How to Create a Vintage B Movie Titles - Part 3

In part 3 of this video series, I'm going to show you how to create a vintage B-movie title that will make your friends think you're a Hollywood pro.
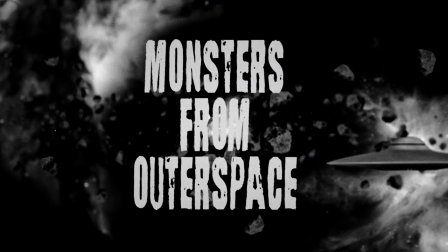Hi, my name is Cameron with Motion Science. This is the third video in a series of videos where I'm teaching you how to create an eye-catching,
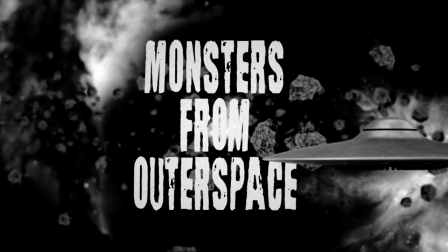attention-grabbing sci-fi B-movie title with a little bit of creativity and some simple tips.
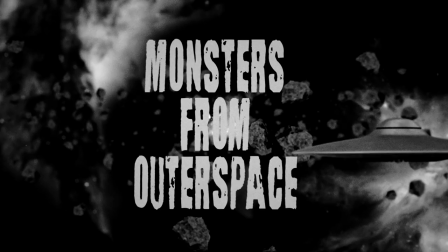So without further ado, let's get started on part 3.
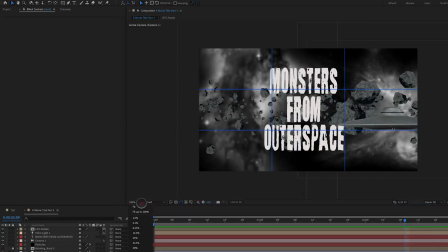So the first thing we're gonna do is start bringing some of this all together and making it kind of blend in together.
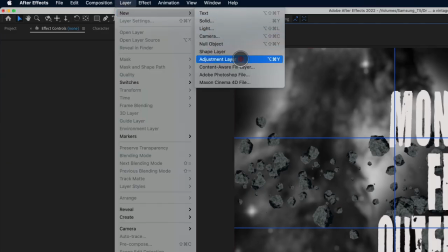So what we're gonna do is add a new adjustment layer. We are going to add a film effect.
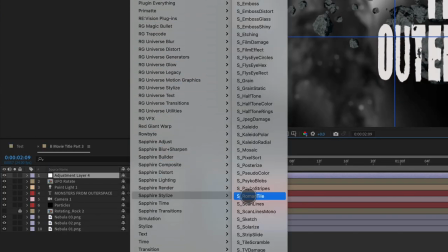Now my favorite film effect is under Sapphire Stylize. It's called Film Damage.
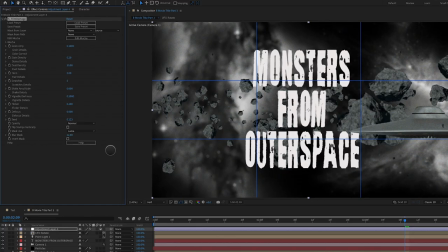If you don't have Sapphire, you can click the link that's gonna appear at the top of this video that will take you to another tutorial I have on how to create a film effect if you don't have third-party plugins like I have here.
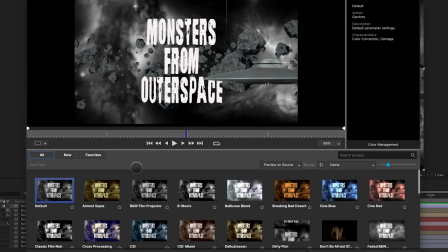I'm gonna go ahead and load up a preset for Sapphire Film Damage. And I really like this German preset that we have here.
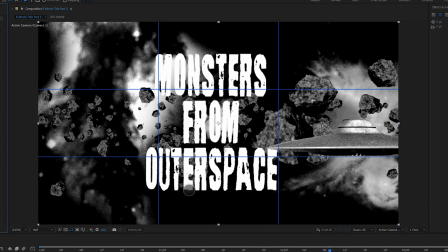So I'm gonna go ahead and click load on that. I really like how it crushes the blacks in this and it just looks really, really nice.
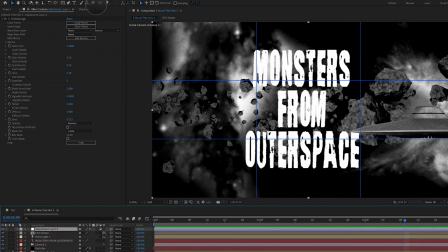Next, let's go ahead and add some wiggleness to this. So with that adjustment layer selected, let's go up to Effect, Distort, Transform.
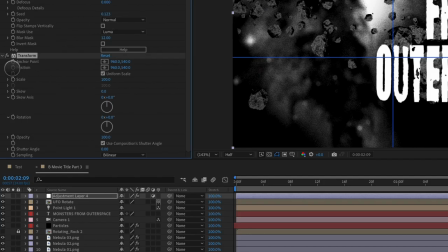We're going to Alter Option click on Position and type in Wiggle,
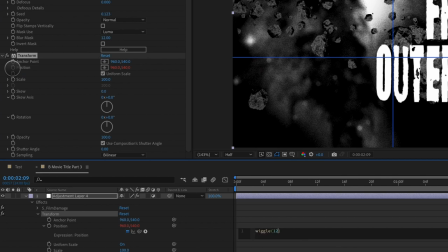parentheses, 12 times per second at a amplitude of 3.
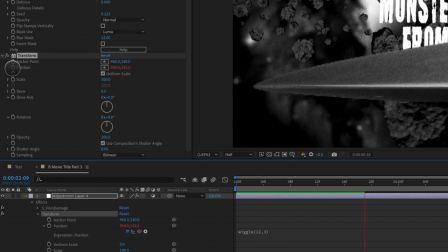I want this image to hop around like it has a loose film sprocket.
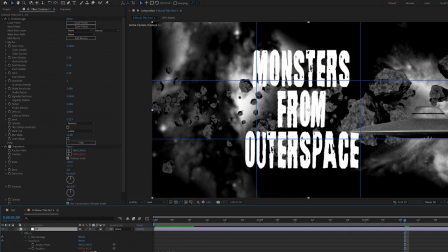And that's looking really nice as well. Let's go ahead and rename this Effects. And the next effect we're going to add is under Effect, Time, Posterize Time.
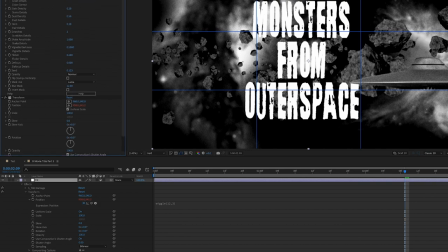This is going to slow everything down and kind of give it just that vintage frame rate that we're looking for.
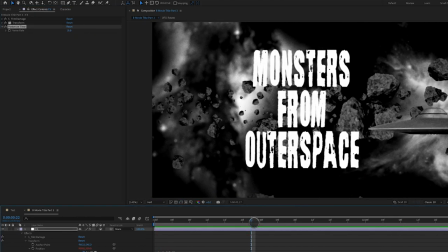So we're gonna type in 18 and we'll go ahead and preview this. Yeah, so now everything kind of has that more steppy look to it, which is awesome.
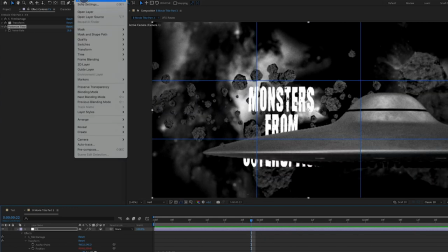Absolutely love it. Next thing we're gonna do is add another new adjustment layer. New adjustment layer.
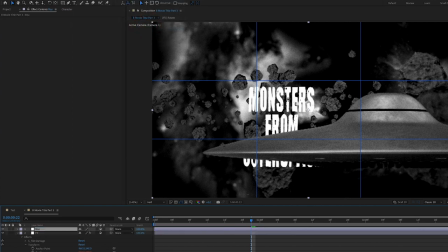And we're gonna call this Blur. And to this, we're going to apply Blur and Sharpen Camera Lens Blur. And with that blur radius selected, we're gonna Alter Option click. And we're gonna add in a wiggle expression here.
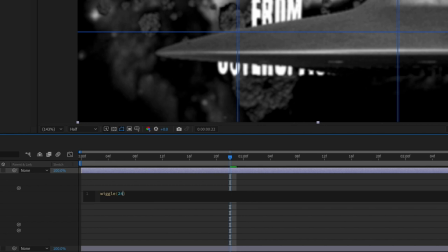Wiggle, parentheses, 24 times per second at a amplitude of 20.
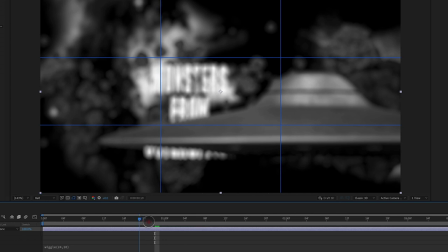We're going to make it just blur out pretty badly here. So we don't want this to happen all the time.
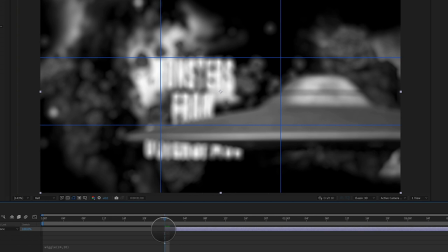So we're gonna bring our adjustment layer to start here and we're gonna have it end right here.
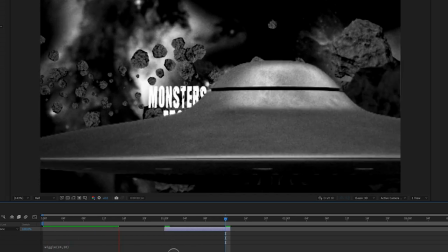So it's playing through and all of a sudden it just kind of loses its focus and it gets really blurry for a split second or two and then it's gone.
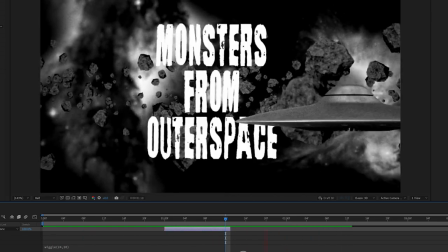So we play this back. You can see there, it's just for a little bit, it just adds a little detail here to getting a out of focus camera.
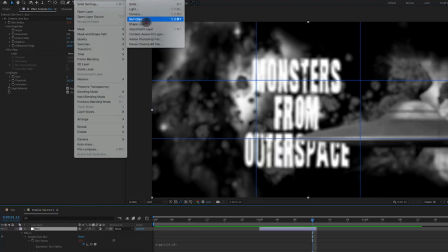Next, let's add another new adjustment layer and we're gonna call this Transition.
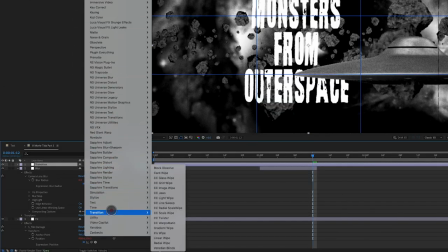And we're gonna go to Effect, Transition, and we're gonna go to Gradient Wipe, which we find right here.
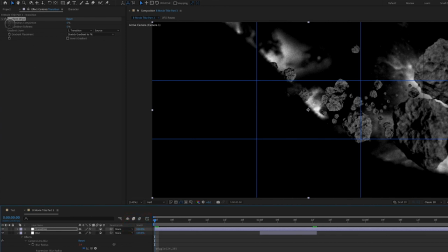And we are going to go to the beginning of our timeline here, set a transition completeness to 100%, so it's all black.
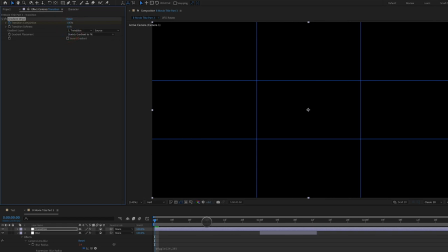Set our smoothness to about 50%, go about 12 frames in, and set our completion to 0.
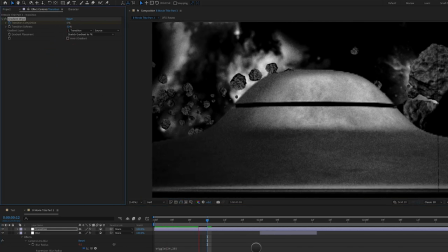And this is just gonna be a really nice transition in, as you can see there, versus just doing a simple fade to black.
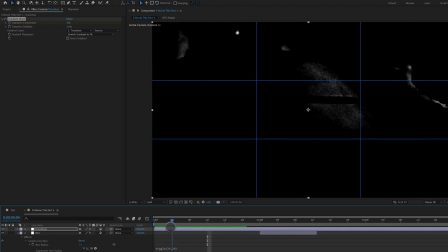What this gradient wipe does is it brings in the lighter values first and then the darker values.
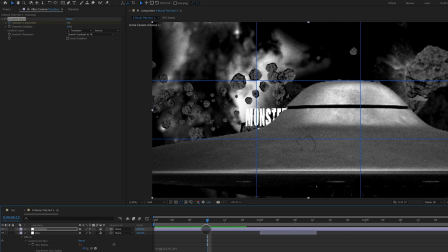So we'll stop the transition here, so we'll Option bracket to end our layer there.
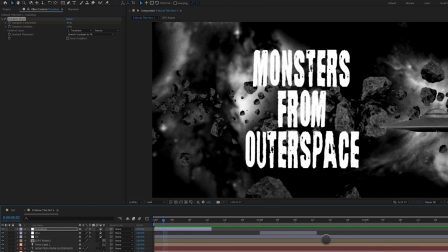And everything's just looking really nice at this point, as you can see here. Let's add a little bit of specs here.
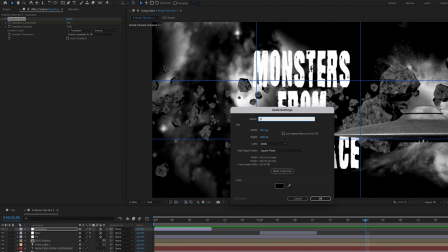So let's go to Layer New Solid, and we'll call this Dust 1, and we'll go ahead and solo this layer here.
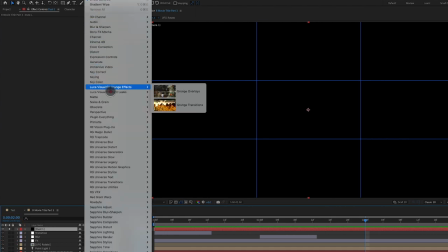And to this, we're gonna apply Effect, Noise and Grain, Fractal Noise.
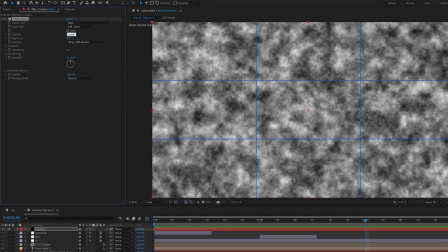We're going to change the contrast to 1000, the brightness to negative 400,
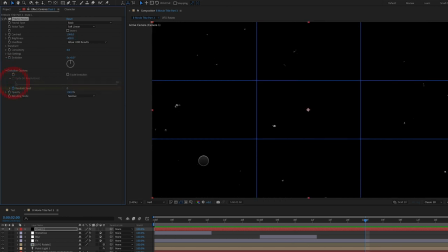and we're gonna go down here into Evolution Options, Random Seed, U, and bring this back to the beginning here. And then go to the end of our timeline here, and we'll put in a value here of 65.
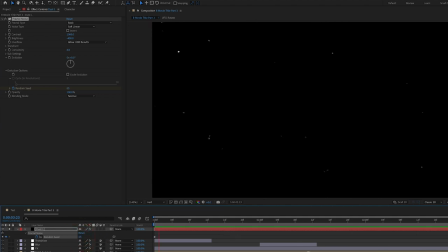And we've got some really nice white dust on black. So now if we unsolo this dust and we bring it down below our effects and we set this to a screen mode, you're gonna see we've got some dust here.
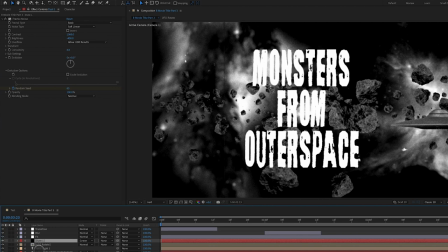It's very subtle, but you can see it there on the screen. It's looking really nice. I also want to adjust a few of the nebulas here.
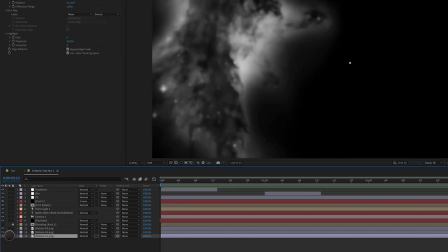So let's find out which one is over here on the right side, Nebula 2.
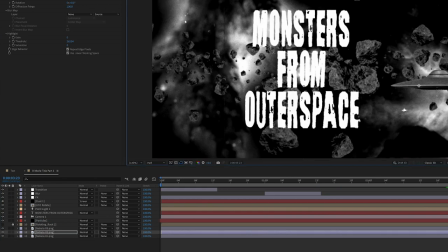Go ahead and bring it down a little bit, or something like that. I wanted to create some more black space up in here. And then Nebula 1.
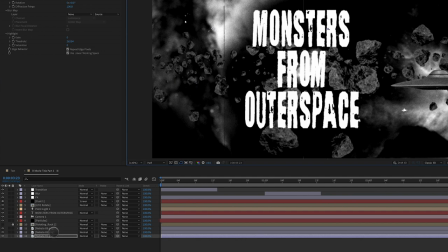I'm gonna create a little bit more contrast here in our image. And then Nebula 3 is right here in the middle, which I think is working okay.
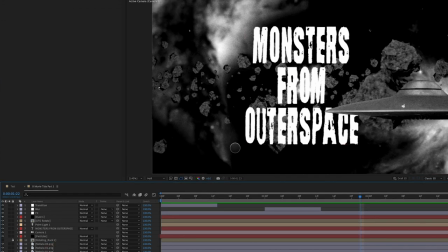So the last thing I wanna do here is give this scene a little bit more depth. I just don't like how we can see all these asteroids way back in space here.
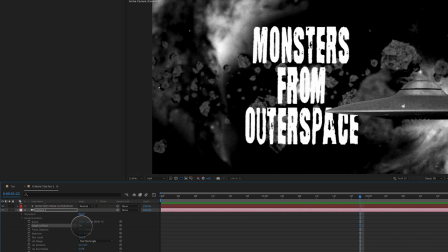So I'm gonna open up the camera, and I'm going to go to depth of field. I'm going to turn it on, and I'm really liking that a lot. Let's go ahead and change our focus distance here so we can bring our focus closer to the camera, which you can see now this asteroid's a little bit more in focus.
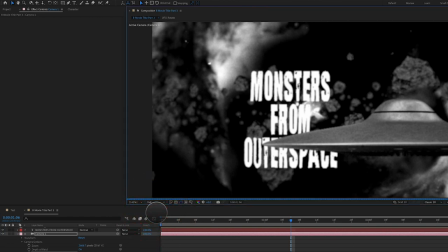And it's always a good idea with this to go ahead and go to full res at this point, so we see everything exactly how it's going to look when we render it out.
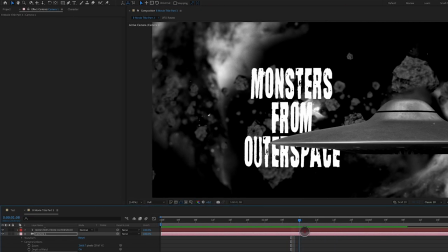Getting even better, but this asteroid that's out of focus here is really bugging me.
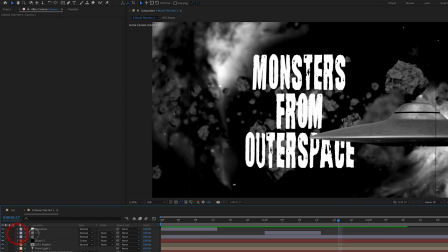It should be in front of our ship versus behind our ship. So what I want to do here is go to my particle system, and it's all about these little details at the very end and just trying to get things to look just right. So I'm going to change my random seed here to maybe like one and see if I can get rid of that particle.
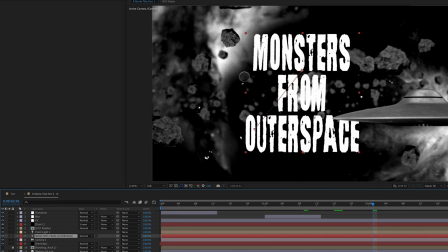I also noticed that the text here is really, really white. If you look at the rest of the image here, nothing is as white as this text is.
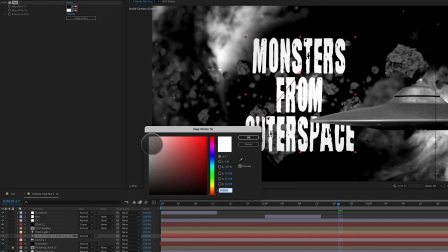I'm just going to go really quickly into tint here and just bring down that value of that white a little bit.
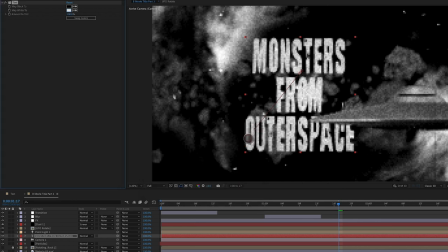Actually, that's too much, so we'll bring it back up a little bit, maybe somewhere in between, maybe just a little bit more. You could also do this by just adjusting the color of the text. And then to the effects, I'm going to apply blur and sharpen, Gaussian blur.
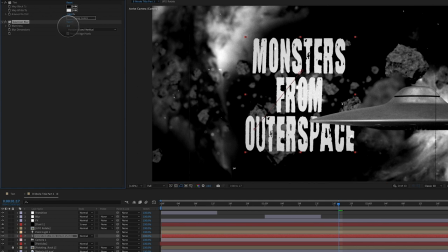I'm just going to blur out the edges just slightly. So maybe two, maybe three, just to give them a little bit of softness. That's after the blur. This is before. So it's very, very subtle.
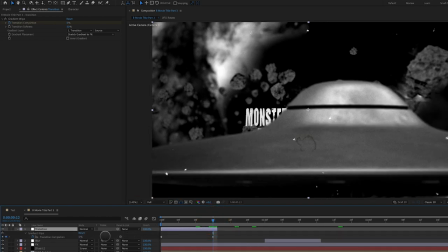I'm also wondering about not taking this transition all the way to zero, but instead leaving it at maybe like 50%,
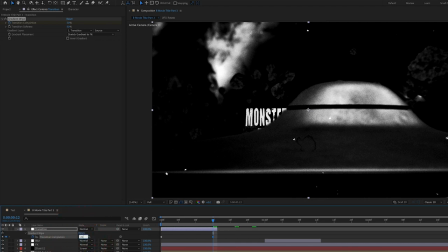maybe 25%.
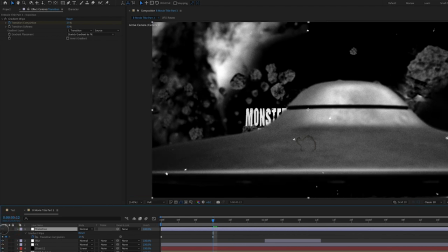And just extending it the entire image without and with, it just kind of crushes the blacks a little bit more, which I really like.
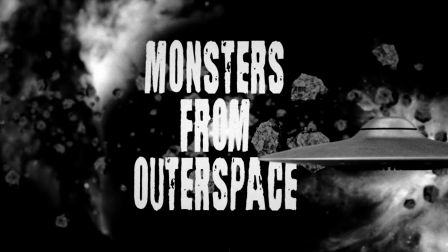And there we go. There is the finished sci-fi B movie title.
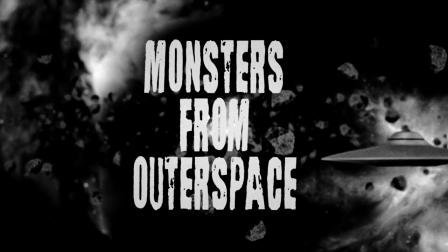I hope that you really enjoyed this lesson. Please let me know if you have any questions in the comments. I'd love to answer them for you.
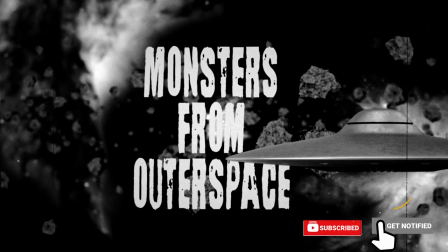Hit that like button if you enjoyed this video, and please subscribe to this channel. It helps the algorithm for other people to find this channel as well.
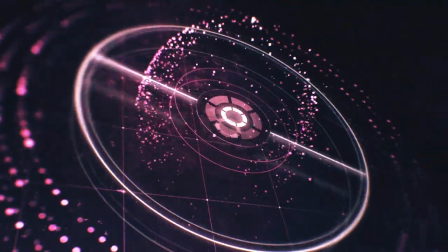If you're looking to upgrade your design skill set, master the art of style, and execute like a pro, I have a course called Stylecraft that you can check out at motionscience.tv.
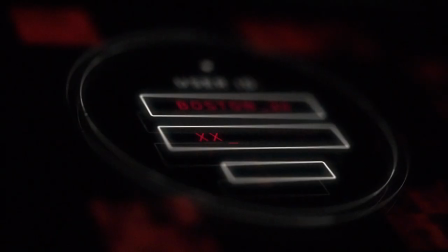You can also learn more about this course by clicking the link in the description. As always, thanks for watching.
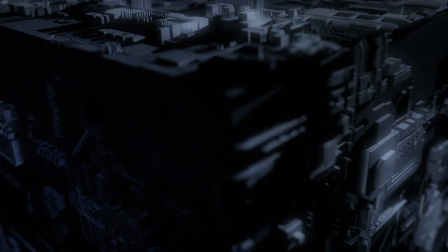My name is Cameron, and this is Motion Science.